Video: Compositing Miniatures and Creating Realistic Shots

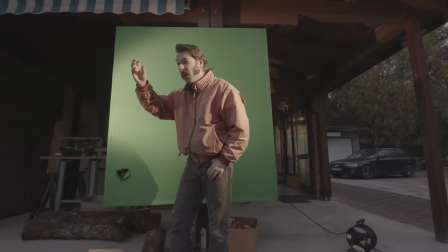And then, in the last few minutes before dark, we quickly filmed ourselves, just so I could do a rough composite of the shot and see if it even has any potential.
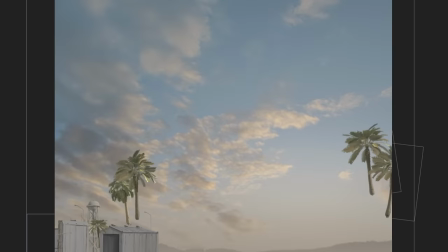The usual thing, you know, the sky, painted buildings, palm trees, all the necessary elements.
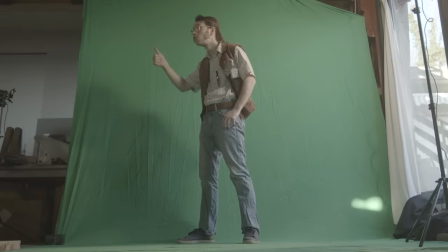The shot seemed pretty cool. So a few months later, when we were filming the green screen people, we filmed ourselves again.
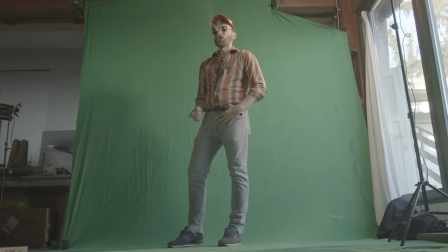Properly this time, with correct costumes, ID cards and you know, everything.
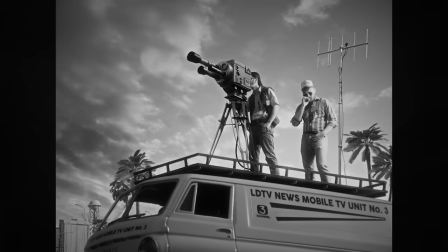I switched old us with new us, but I still didn't like the look of the camera and the van.
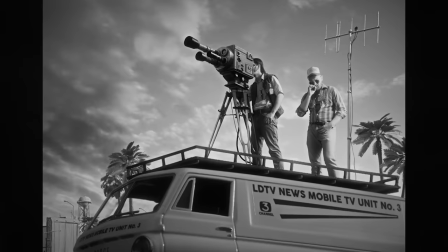It looked too artificial, because it was filmed in the evening and it was too dark and it just didn't look good.
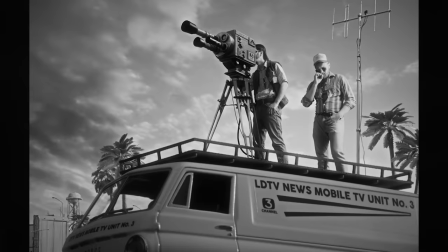I guess to most people it might look okay, you know, but we filmmakers obsess over each pixel, you know.
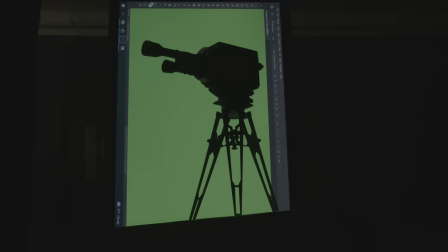So again, a few weeks later, when we found the time, we filmed them again. This time in the studio and we took more time to do the correct lighting.
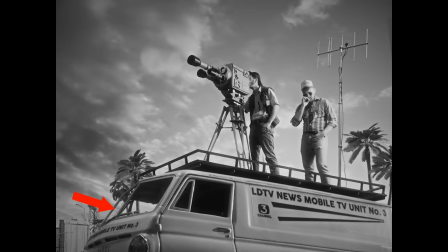but I didn't like it again our shadows were dark and the van was lit too much on the left side and I didn't like the position of the camera and
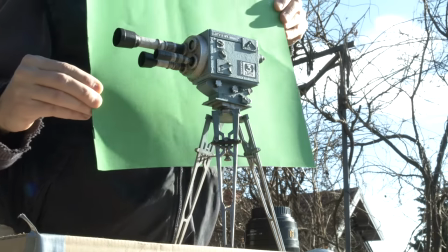no it just wasn't acceptable so another day I went out and filmed the van and the camera for the third time but this
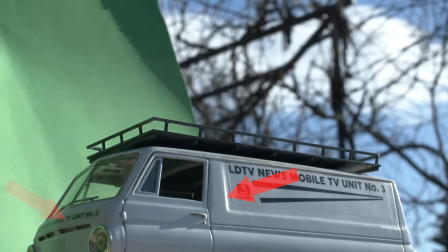time in real Sun because that way you get correct sunlight and the correct shadows on the other side so this is the first version and
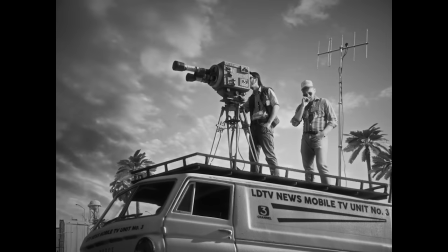this is the last it's somehow just better and I don't care what anybody else thinks and when final color grade add some of that nice grain and bloom
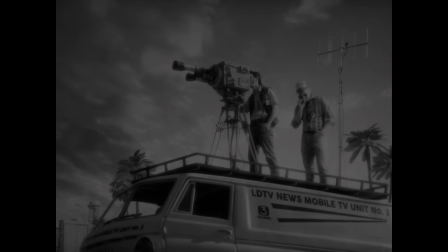and everything becomes so soft everything is just magical i i really love this shot it's so clean and strong in terms of composition and it took us
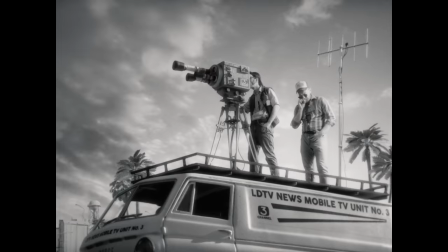only a few months to make this three seconds you know piece of cake yeah that's how it is all right that's it for today i'm out